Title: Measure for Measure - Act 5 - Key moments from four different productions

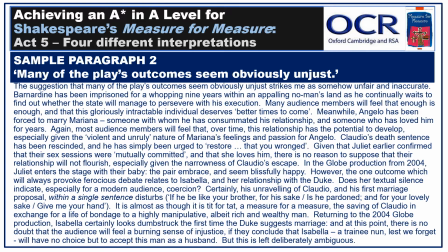[16:30]
It is almost as though it is tit for tat, a measure for a measure. The saving of Claudio in exchange for a life of bondage to a highly manipulative, albeit rich and wealthy man. Returning to the 2004 Globe production, Isabella certainly looks dumbstruck the first time the Duke suggests marriage.
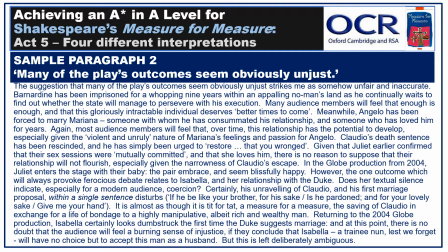[16:49]
And at this point, there is no doubt that the audience will feel a burning sense of injustice if they conclude that Isabella, a trainee nun, lest we forget, will have no choice but to accept this man as a husband. But this is left deliberately ambiguous.
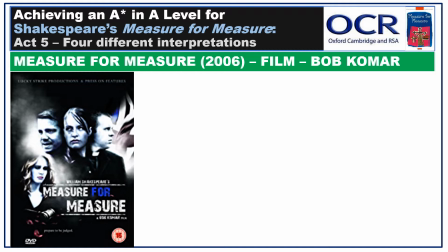[17:07]
Next, 2006, film version of the play, directed by Bob Komar.
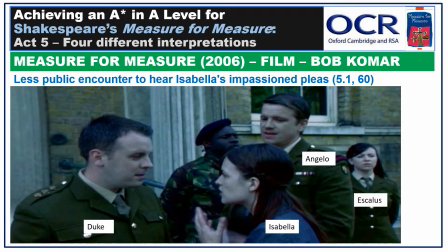[17:13]
Firstly, Act 5, Scene 1 starts on a much smaller scale. There is not the same crowd or celebratory air as the 1979 production, or the same elaborate formality as the 2004 Globe version.
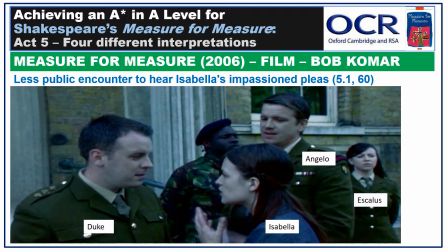[17:27]
So this means that the encounters become less about public showing off or public declarations about justice, and more about the dynamics between the characters. To some extent, this may be due to the change in setting.
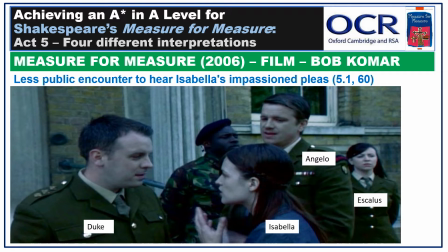[17:42]
From an entire city of Vienna in Shakespeare's original, at least in theory. In practice, it is Shakespeare's London, but with the change in location to prevent accusations of slander, to a British army base. Any judgments and precedents will only impact upon the lives and careers of a relatively small number,
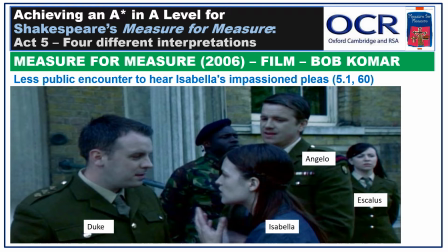[18:01]
as opposed to a city or a full society. In addition, looking on from the outside, do many of us not consider army communities to be slightly different anyway? Not just far more regimented, but also with more extremes within relationships,
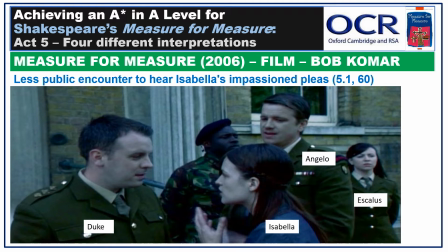[18:18]
i.e. you might get friends for life, but is there not also the potential for some terrible bullying? Indeed, when we think about the main plot devices of Measure for Measure, how surprising do we feel it would be for a man with authority to try to procure sex in an unsavoury way within the stereotypically macho,
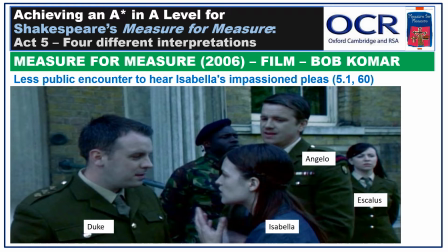[18:38]
intense, claustrophobic confines of an army base?
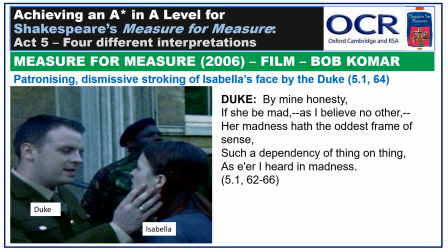[18:43]
Other moments of interest in this production include some rather creepy stroking of Isabella's face by the Duke, as he both simultaneously suggests that Isabella must be mad, but nonetheless seems to be talking with some logical reasoning.
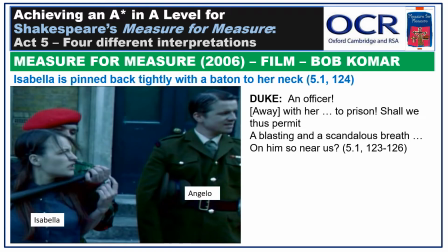[18:58]
As ever with this production, there are hints of unnecessary displays of violence. Here we see a guard branding a baton towards Isabella's neck following the Duke's abrupt, and curious in any production, demand for her to be carted off to prison. To my mind,
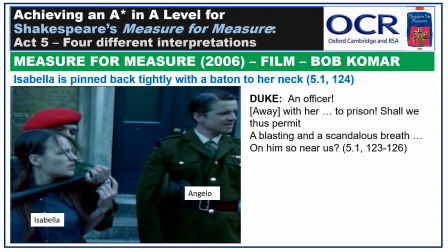[19:17]
the use of unnecessary violence by guards and officers in the film as a whole seems to point to a kind of desperate paranoia in relation to control. The army base has been in such a state of disorder
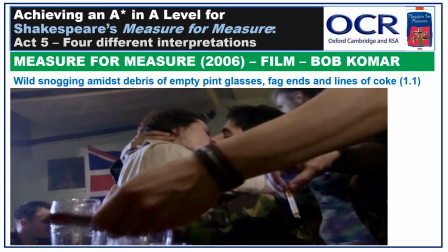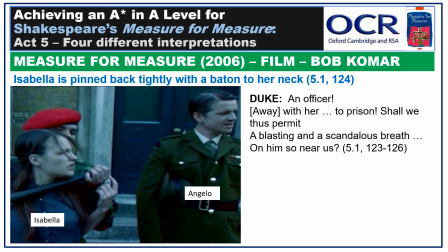[19:36]
that excessive violence for the few disciplined for their crimes may be employed as a pathetic, impotent attempt to send a message to the majority. However, there are some strange moments in the final act of this production,
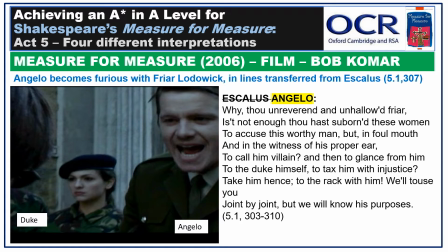[19:51]
partly due to the fact that so much of the play has been cut, and here the role of Aeschylus enormously watered down. It is Angelo, not Aeschylus, who gets in a rage with Friar Lodowick,
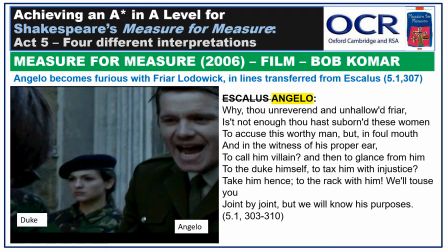[20:03]
following his suggestion that the Duke was unjust to reject Isabella and Mariana's appeals for justice, and put the accused person, i.e. Angelo, in charge of judging his own case.
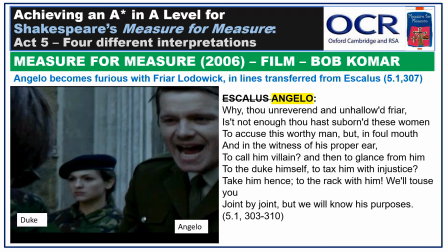[20:15]
So it seems as though Angelo is referring to himself in the third person as this worthy man, which doesn't quite work. However, this change does ensure that the focus remains unequivocally on Angelo as the villain, Angelo as the bad guy.